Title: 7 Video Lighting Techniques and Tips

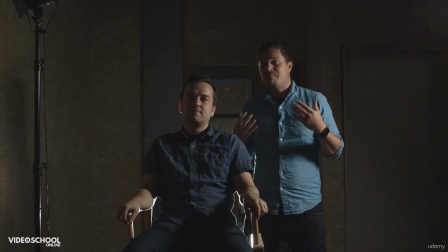Okay, so here's my menacing Phil look.
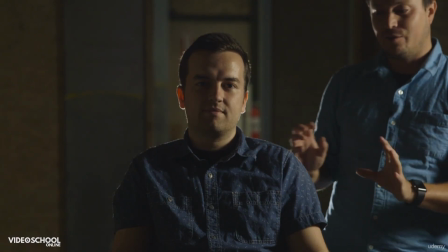So really, we gotten some more contrast, more scary, a little more dynamic as far as contrast really more than anything.
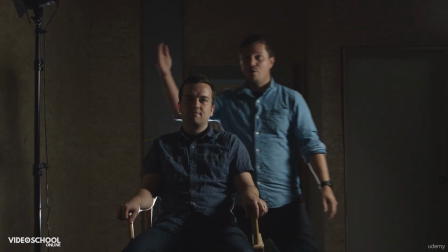So I took the key and it's over here now. There's no Phil over here. I mean, there's Phil, but there's no fill light over here.
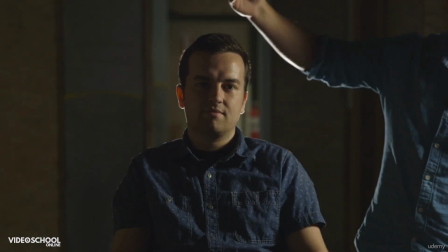So you can see that there's just a nice dark shape on the right side. I added a really intense backlight.
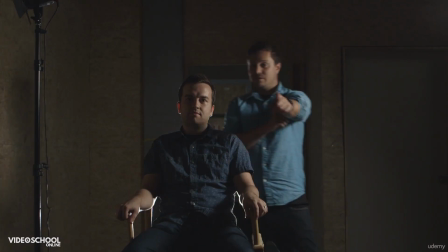You can see if I block it, what it's doing. See in the wide shot of us that I'm talking to, you can kind of see it down here below, right here.
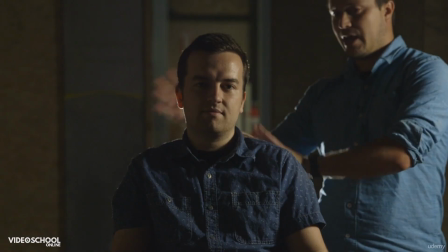And in the closer shot, it's really just covering and putting a ring around Phil's head right here. As I move my hands through it, you can kind of probably see what it's doing.
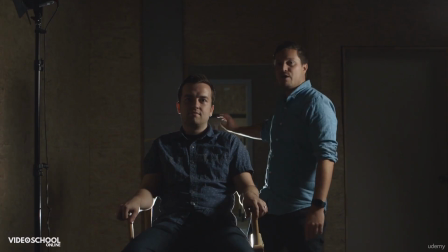The big thing about that is I like the ring that it pops him out from the dark background. It's a little more scary.
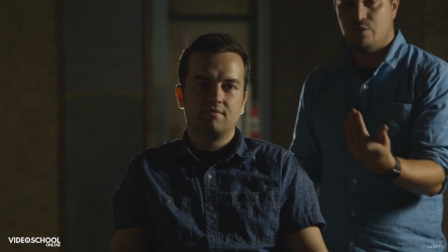This is a little more contrast. You can see the contrast affects this mood of him just being scary and upset, like he's about to murder somebody.
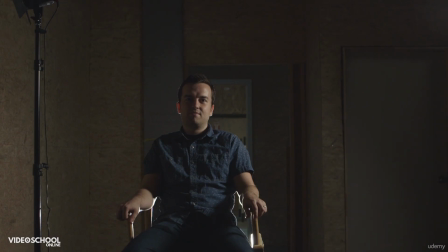And you can see the effect right here. If I take our key light and I just dim it down and up, you can totally see what it's doing.
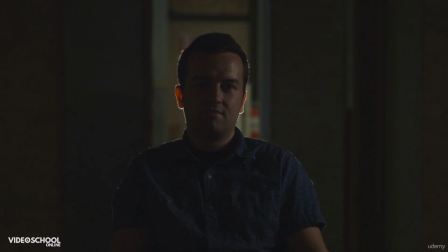So this is nothing. And now you can see that the backlight is just taking care of everything. A little more dark, you can't even see the detail in his face as much.
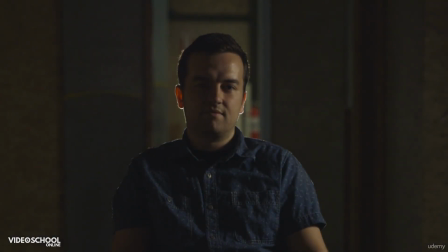But as I pull this up and start to dim up, you can see the different attitude of it. This is really bright. This is probably about where I had it. So it's a little more menacing, a little more contrasty.
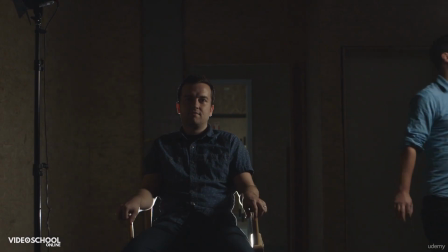Alternatively, I did set up a different light you may have seen in the time lapse.
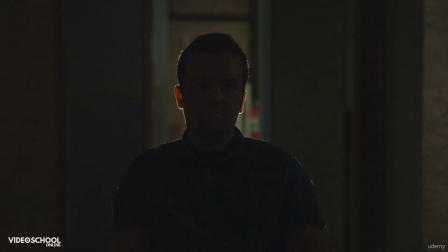We turn this down and pan it off, and I turn on my lower front light.
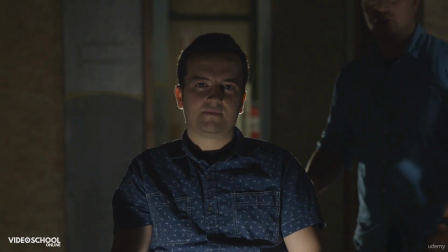Also, another way to look a little bit more menacing, more scary, it's like having that flashlight at dinner where you only see like the head.
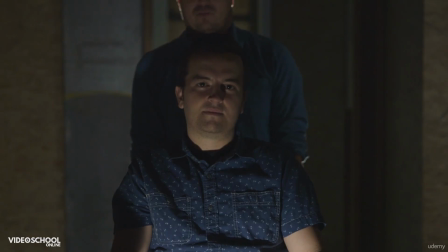And if we turned off the backlight, you can see all we see is Phil just right there in his face and kind of intense.
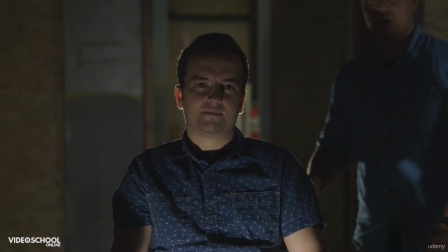Also, another way to look a little bit more menacing, more scary, it's like having that flashlight at dinner where you only see like the head.
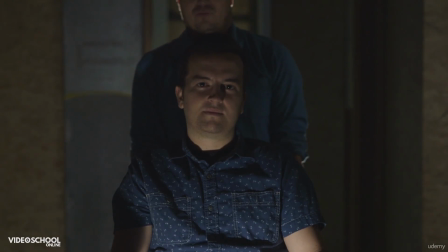And if we turned off the backlight, you can see all we see is Phil just right there in his face and kind of intense. So those are just some really quick examples of how we can change light and use light to affect the scene that we're doing. Using the tools that we have here, there is infinite ways to light a scene. And depending on what you're trying to say and what you're doing and what your composition is, there's a million different ways. Those to me are some very structurally based ways to light things. And if you kind of use that as like your template or a way to start to look at things, you really need to develop your own style of how to light and what you can do to really use the tools that you have to make your story come alive. So one thing to really mention very quickly, when you're doing an interview light and you have your key light set up, you can notice the little glimmer in Phil's eye.
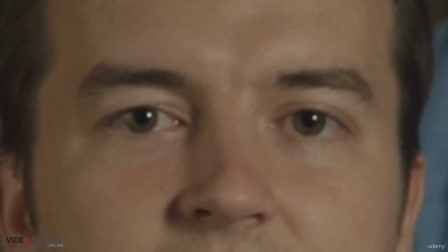That's called an eye light. So it's really nice sometimes to bring contrast to someone's eyes, and it's really pretty looking and aesthetically pleasing. So it's nice when you use your key light as a nice soft source, that'll naturally happen. In different spots you can kind of see and watch movies. Actresses and actors have eye lights in there all the time, and a lot of DPs or cinematographers tend to try and achieve that in close-ups and in medium shots. So we're outside. I wanted to give you a couple tips for natural light. Now we got really lucky. This is my favorite type of light to shoot video in. You can see it's an overcast day. It's totally even light. It's about midday right now, probably late afternoon, and you can see it's just totally flat. Now if we had the sun to battle with, that'd be a little different. If you wanted to add a little bit more light in, the best thing to do is to bring a bounce card or a bounce flex fill.
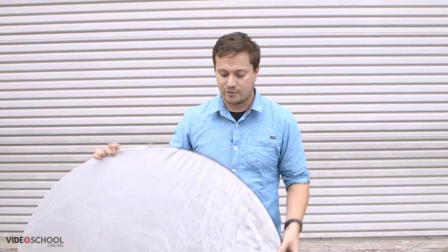This is a flex fill. I would typically use more of a white bounce card. This is what we got right now. So you can see how you can bounce in all this light on me.
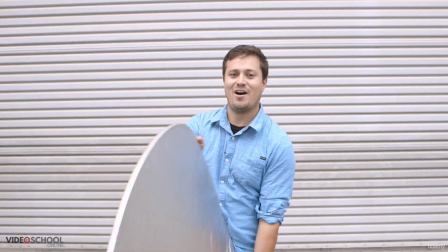You can see off, on, off, on, off, on.
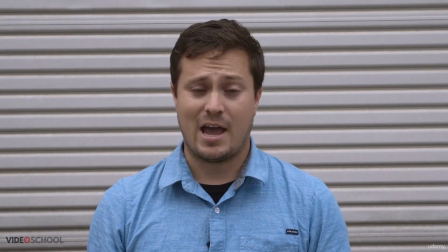And you can see that there's a ton more light with the bounce, and it adds a little bit of glow. It kind of depends on your style.
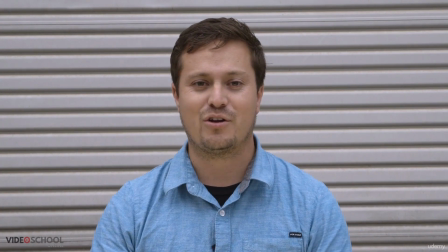There's also this gold side, which I refuse to use, but I'll show you what it looks like. It's a little warmer, a little cleaner.
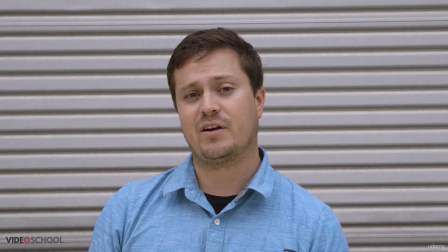This is tend to use actually more on models and stuff like that for photography, more so than video. The best thing to do would be using a white card. A white card would be much more clean and solid, especially if you have bright sunlight. That will add the most. The big thing about shooting outside is trying to be in the shade and having this nice even light. Again, we got really lucky. It's definitely overcast, and so it looks nice.